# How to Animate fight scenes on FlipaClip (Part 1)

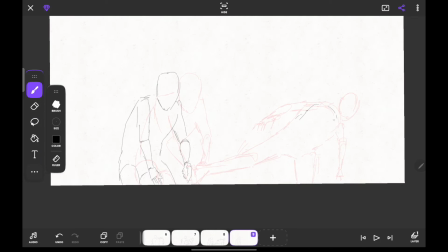[16:09]
let this guy adjust after landing such a key.
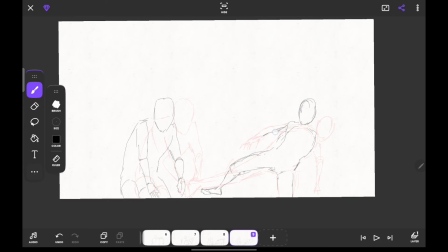[16:18]
Just be mindful of the size of your character when you're animating a fight scene you don't want them to be inconsistent and you want your proportions to actually stay quite the same.
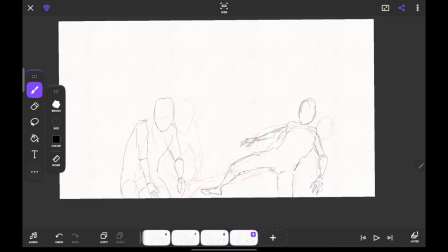[16:34]
Now you can see the guy that i'm drawing on the right looks smaller than the previous frame so
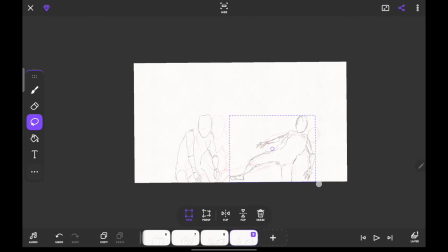[16:39]
i'm going to adjust it just to make a match and bring him down to his original level so it's something
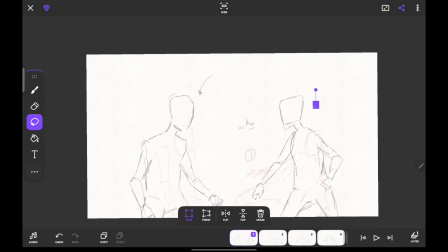[16:49]
that happens a lot when you're animating look at the first rough sketch i made
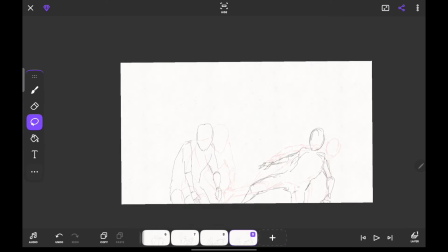[16:54]
look at how big they were and look at how small they are in this stage
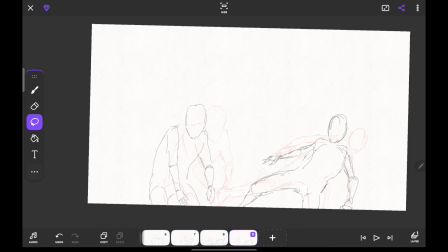[16:58]
when i'm creating my animation but
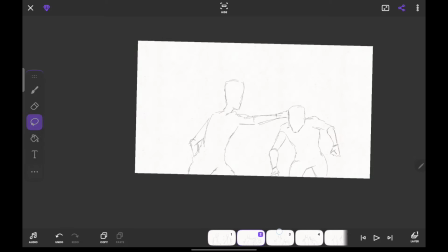[17:03]
as long as you keep the overall proportion sometimes you might just have to work with the camera sometimes you have to work with the backgrounds just to make that sense of proportion
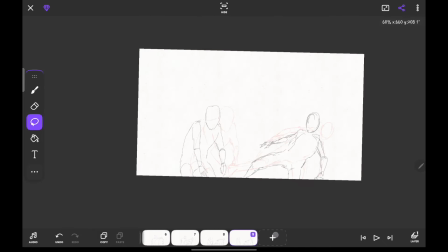[17:12]
seem consistent so yeah so that's just how that's just the basic regarding fighting so after you make this the next thing you want
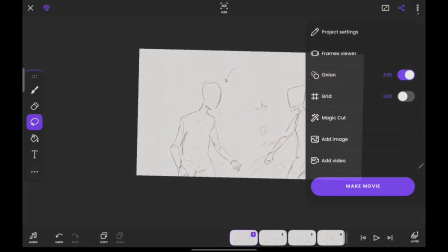[17:26]
to do is to make your in-betweens so you come here come to frame viewer
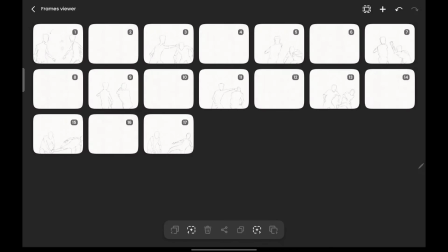[17:31]
quick between all frames and
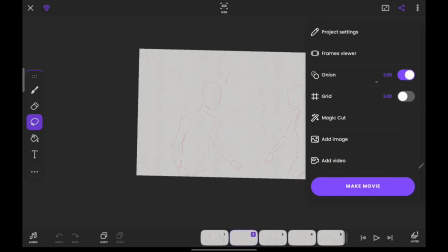[17:37]
yeah start adding your in-betweens but then you also need to adjust your
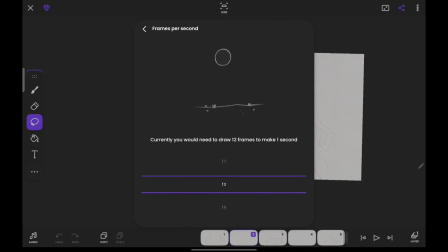[17:42]
frames per second and put them back at 12 so save changes then enable your previous frames and the end frame after on your neon skin that you
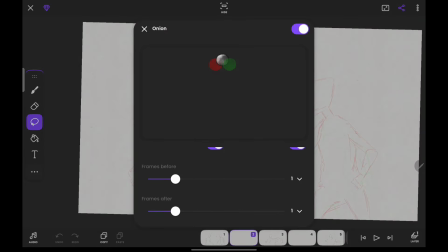[17:54]
can know the positions of your character and then you can make your frame after more visible and
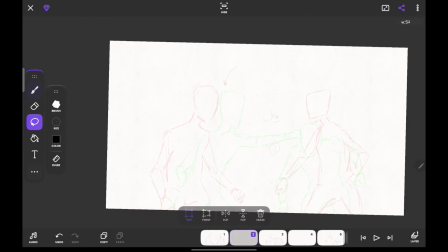[18:01]
you can start adding your in-betweens so
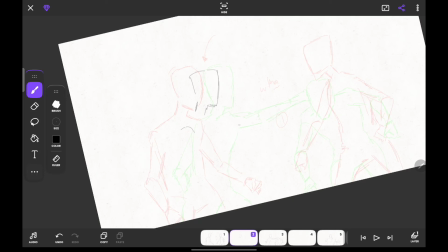[18:09]
yeah you just have to follow the movement of the character look at the punch and this was before the punch so you want to keep it within the middle of the punch sometimes you can add this mere frames to make it appear fast so
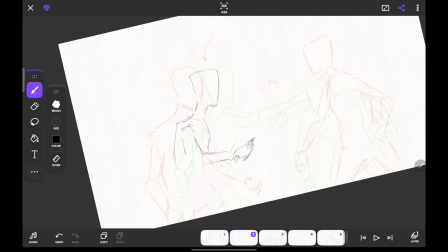[18:25]
sphere frames just basically involves you drawing the hand in motion even though it is a still image but by the time you play it is going to give it an illusion of speed and
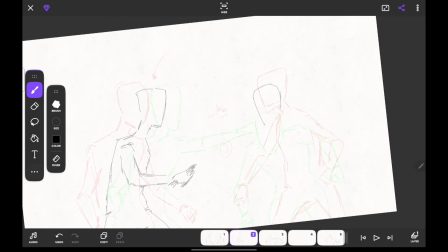[18:39]
then you want to also draw this guy anticipating that punch and moving accordingly so
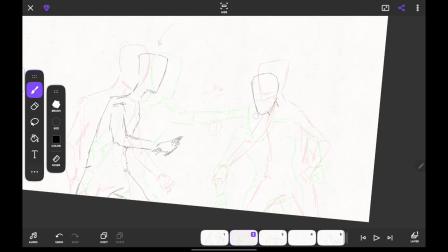[18:44]
usually I start with the head and then the rest of the body follow so
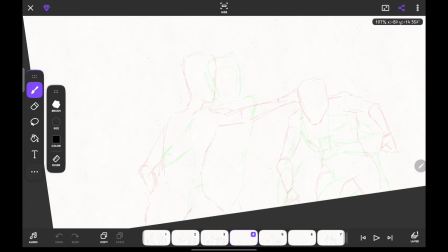[18:56]
I'll just be adding in between to all these frames and maybe i'll use this period to explain um how i deal with um
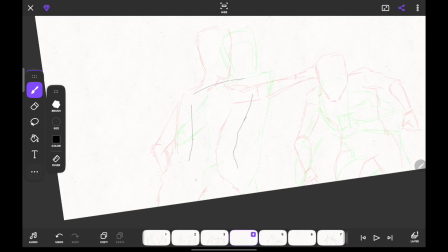[19:02]
burnout and everything now first of all i think everybody have their different ways of dealing with burnout and uh they have different ways of experiencing it sometimes there are times when i don't really feel like animating so when it comes to that i
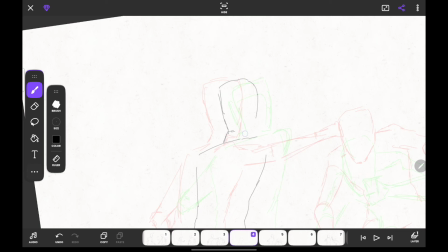[19:18]
tend to do something different i just change what i'm doing if i've been animating for weeks and i'm tired of animating sometimes i just decide to write